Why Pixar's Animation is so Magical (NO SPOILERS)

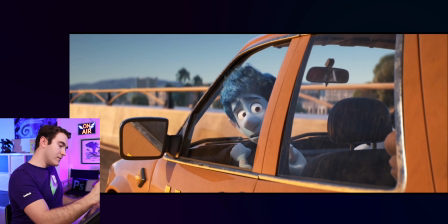You actually see them kind of woo a little bit. One more detail in the reflection, you can even see all the scratches on this little edge. Different materials are gonna have different specularity, different kind of scratch patterns and things like that. And they really put a lot of thought into each material in this movie.
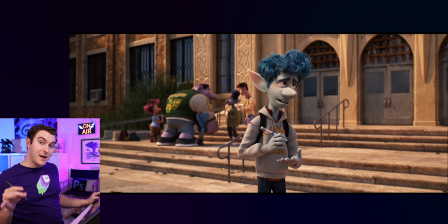Gang? What's up gang?
Another technical setup, kind of like the paper, is here on Ian's hand when he's writing on his hand.
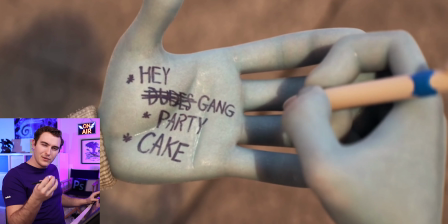Do you see that when he pushes down, you get that little fleshy pull, that movement of the pen pulling the skin on his hand around?
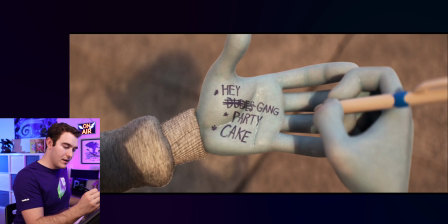And I also feel like we're seeing sweat glistening on kind of the pores of his hands. He's very shiny.
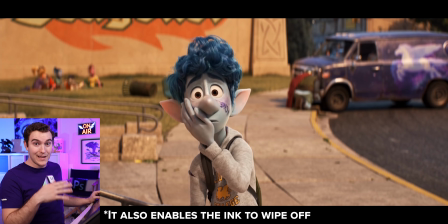And it's just a quick aside, when do you ever see animated characters sweat? That's a lot of foresight in thinking about what this character was going through right now.
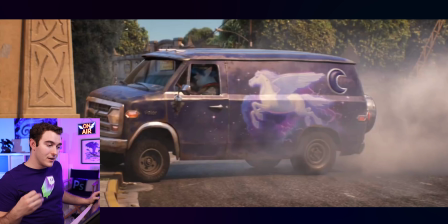Our first mechanics example is when Barley gets out of this truck, See how the truck leans when he gets out of it?
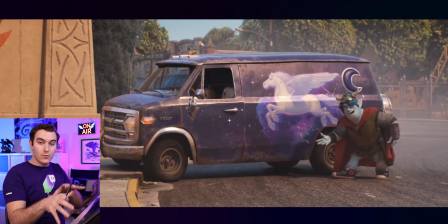Really think about your props and your environments and how they react and respond to your character and their weight.
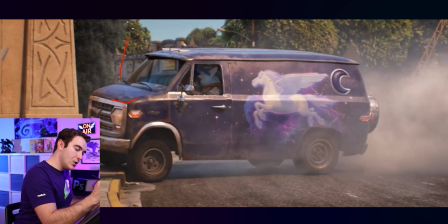These antennas, this bumper a little bit, this hood here, this bumper does a lot of stuff.
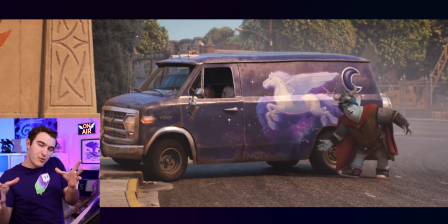If you watch all those different pieces, you'll see how they all move slightly independently of the main van body,
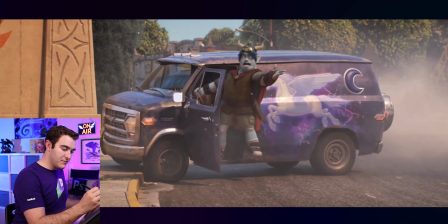which is different than the tires, which move very, very little, but they do actually move.
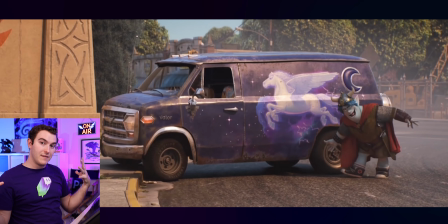So all these different things help the van itself to feel more organic.
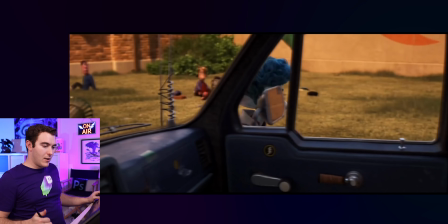Oops. Whoops.
All right, another visual detail.
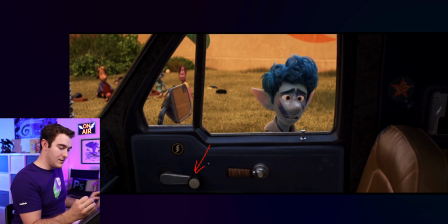When Ian opens the door, and if you look at the stuff on the car door, these, you know, especially this little handle, you'll see it kind of wiggle around.
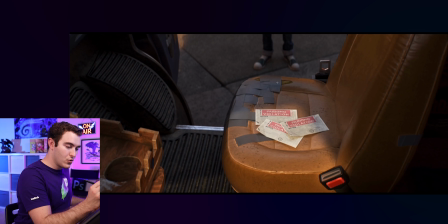You get all this duct tape and this crack in the seat with the foam showing through. If you have ever been in a really old car, you'll notice that that specific spot where it's like all ripped and taped up, that's very accurate. It's always the front of a seat or the side where you get out because as you slide in and out of a seat, you're wearing it out a lot more than other parts of where you're sitting.
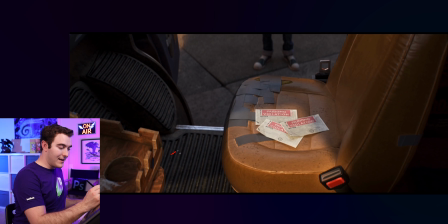In high school, I drove a 74 Chevy and it had a lot of this type of stuff and you actually got a lot of dirt in
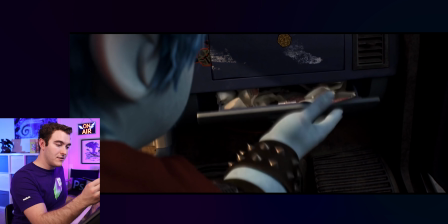those little ridges But you can see here they put that in and then you've got this kind of sticker Residue that you get from when you peel
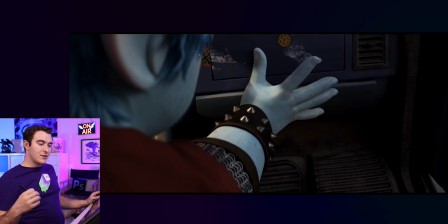off a sticker because it looks like he's got lots of stickers around So they really did a good job of showing how this van is weathered It's not just oh,
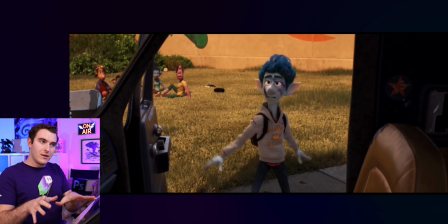it's beat up and it's worn You can see where that wear and tear is coming from and why and then same thing with
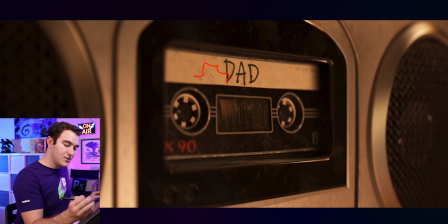this VHS tape You can actually see all these little dust specks and dirt and even these little like hairline smudges on what I think is the actual plastic or glass on the boombox. There's even fingerprints right here in the middle, which actually is exactly where his eye is.
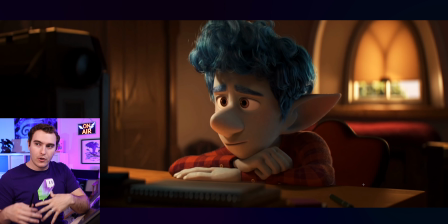But I just want to point all that out because when you are constructing a demo reel of your own or you're putting together your own shots, don't just make everything perfect because things never are. If you can add a little bit of wear and tear, a little bit of wackiness to the props, to the model, to the environment, to whatever it is, it will help to integrate your characters,
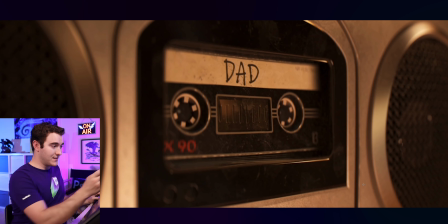make them feel a little bit more realistic which pixar has done a fantastic job with especially with things like set dressing that's one of the jobs of a
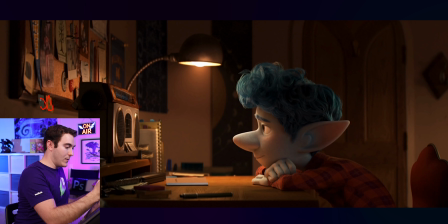job like set dressing is to put a bunch of stuff everywhere to make it feel like a lived in space but you've got little folds on these what do you call them post-its you've got a pen sitting here you've got a notebook sitting here nothing is very symmetrical either you've got these post-its these are at a different angle these are a different angle on top of that you've got notebooks that don't quite line up this
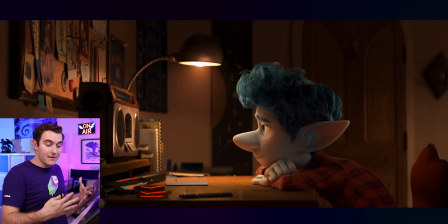character is clearly not you know super OCD about where he lays stuff out, but it's that fact that makes this feel like it's a potentially real space.
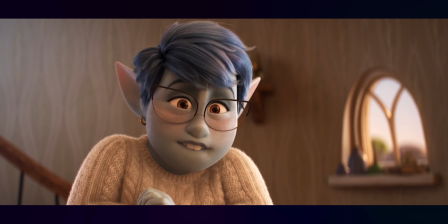What is it? It's a gift from your dad.
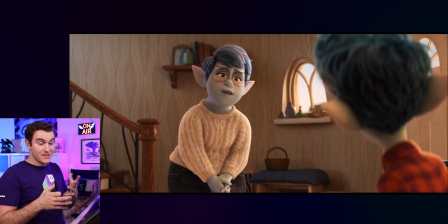Now here we have a great performance by mom and Ian back and forth. This is a really, really well acted scene, and this is what I want to show you.
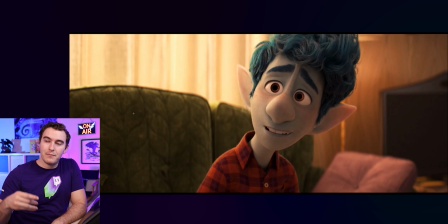So just that reaction from Ian. The thing I want to point out here is something I learned in Mike Mikarovich's animation collaborative summer intensive and winter intensive for that matter which i have done videos on both of those experiences linked below if you want to check those out it's one of them is a really good video on what i learned in a 10-day animation workshop which was the animation collaboratives 10-day summer epic intensive so definitely check that one
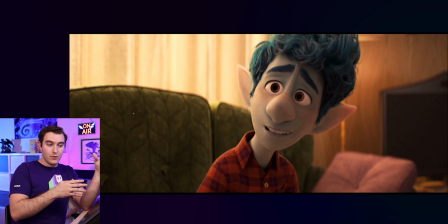out there's a lot of good tips in there but one of the things i actually learned from mike who worked on this movie as well is the importance of a neutral facial expression sometimes to have a good emotion read it's not about going from one face to another face it's not just changing these big motion changes. It's relaxing the face. What's about to happen is this character is about to learn something that's shocking and amazing to them.